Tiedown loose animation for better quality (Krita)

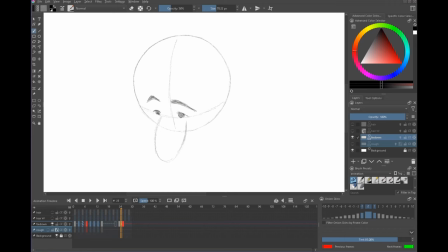(18:34)
It's not a loose down, so let's make sure that we are actually drawing something so clean that we could either use this as the final animation if we're happy with this kind of rough style or we can easily clean it up so i'm going to need my onion skin back for the next
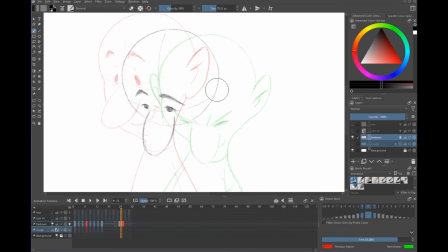(18:49)
part and again we have our point here and here so the corner of the ear again should be probably arcing to somewhere like this one two three and the tip of the ear as well you don't want that to be on a straight line because again we are moving in a curved path and the see how the ear here is overlapping the skull so we can keep overlapping
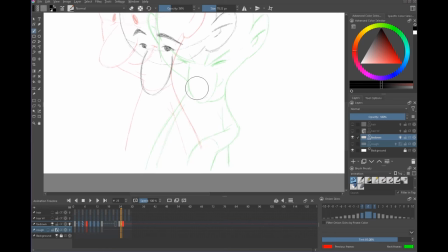(19:08)
the skull a little bit and just block in the
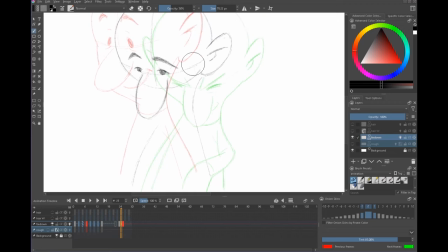(19:13)
body again i'm looking at this green curve here that red curve there just trying
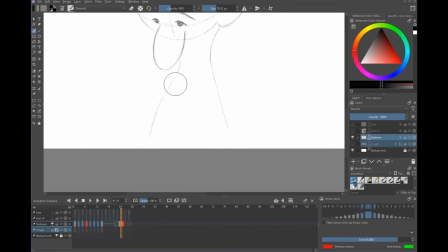(19:18)
to get roughly in between the two and let's switch off onion skin and let's put it back on for this neck area i don't want that to drift okay now for this hand to read like it's actually doing something that
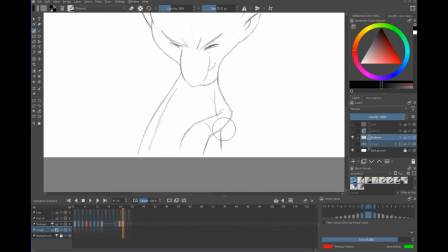(19:31)
we can see we do need to begin to bend it so that corner is there corner is about here so let's start to bend that elbow around here doesn't have to be the same angle of a bend but just teasing in and then you can just erase back some of the crud
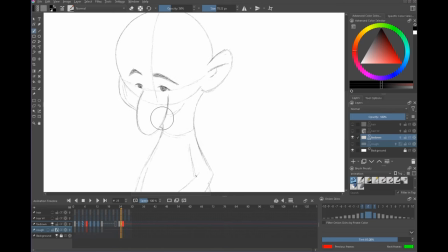(19:49)
he's certainly feeling very blobby uh i need to build out some of this cheek here starting to lose form a little bit very easy to happen on in-betweens okay i'm not sure about that cheek so this red line here is going into this green one but i think it's got it i think it's
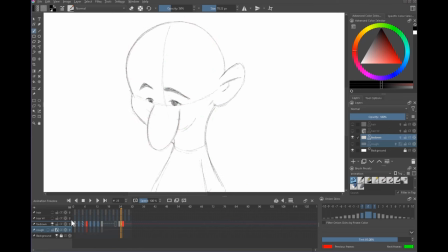(20:04)
gaining a little too much volume let's pull it back a bit so this corner of the mouth here is going to be important so again i'm going to make like a little x x there so see i'm making a mistake here so on the in between it's too high so it's
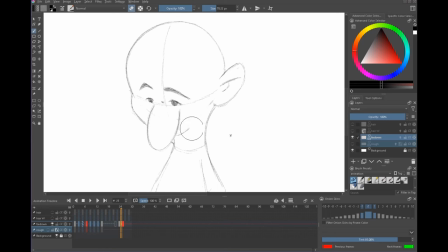(20:21)
kind of making the face look a little weird so that diagnoses that drawing problem so we bring that corner down to about here and delete that delete that things that tend to get forgotten a lot are these little creases.
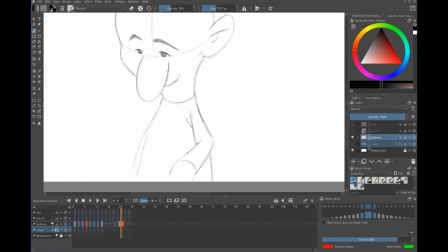(20:34)
I'm going to ruin a lot of movies for you now. The next time you watch one of those high quality Disney features that were hand-drawn pay attention to these and you'll often see that they disappear because somebody lost concentration in the cleanup process and it's
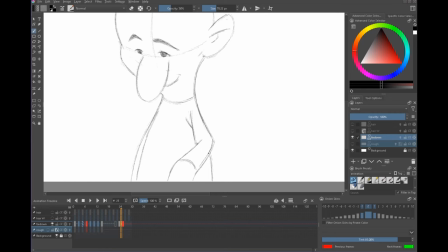(20:51)
always the can be the cleanup process but if it happens at this stage too the rough process then it'll definitely get could well get passed on to the cleanup artist when they begin to really really cleaning it up for the
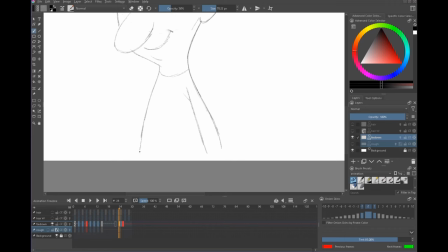(21:03)
final phase but you you want to make sure that you keep on top of things like little lines like if you have a line coming out of the ear
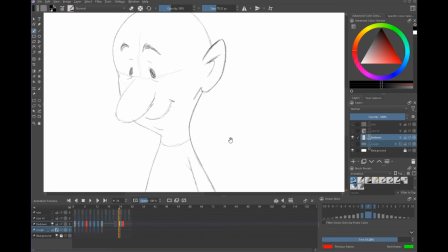(21:11)
either it fades out over time or it doesn't just pop off for one frame okay so i think that might be all right
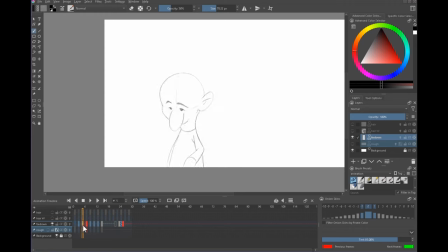(21:19)
it's not great it is not great but i just want to show you the the process and you see because it's a clone we have the clone copied to here so i'm going to just move these apart i'm going to delete any of them because these are all useful clones and as we continue to progress through and make changes we might want to be able to go backwards and forwards and reuse them
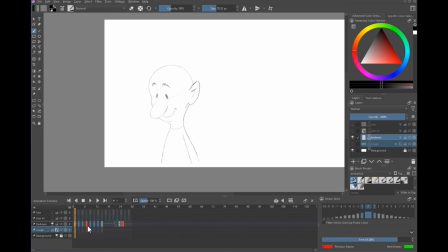(21:39)
something disappeared here let me undo anything um so i want to move this this clone of number one to here and i want to copy or clone rather that's the next number three into here paste frames and again check to make sure you see the little diagonals so as i click on the
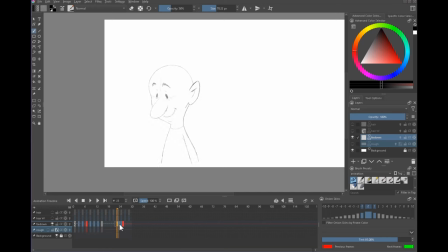(21:58)
gray you see the diagonals here it's a clone clone clone clone so now I can begin working on this guy so onion skin and we have our
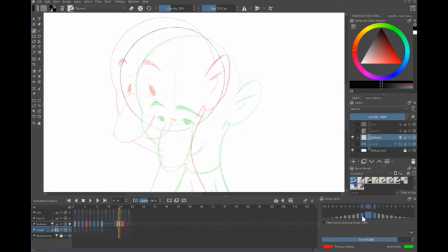(22:07)
onion skin set to just over here to one before and after and we continue so I'll probably speed this up because it gets it gets really boring this is the big problem with hand-drawn animation it's not the keys that will murder you it's the in-betweens and all the hoo-ha about AI.
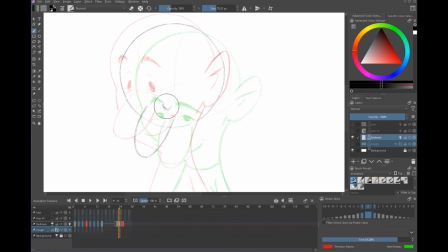(22:27)
I keep wishing, I think Linus Torvalds, the Linux guy, said 90% of AI is crap. And there's actually a name for that. It's called Sturgeon's Law. 90% of everything is crap. Hopefully not this movie. But that means 10% of it could be useful.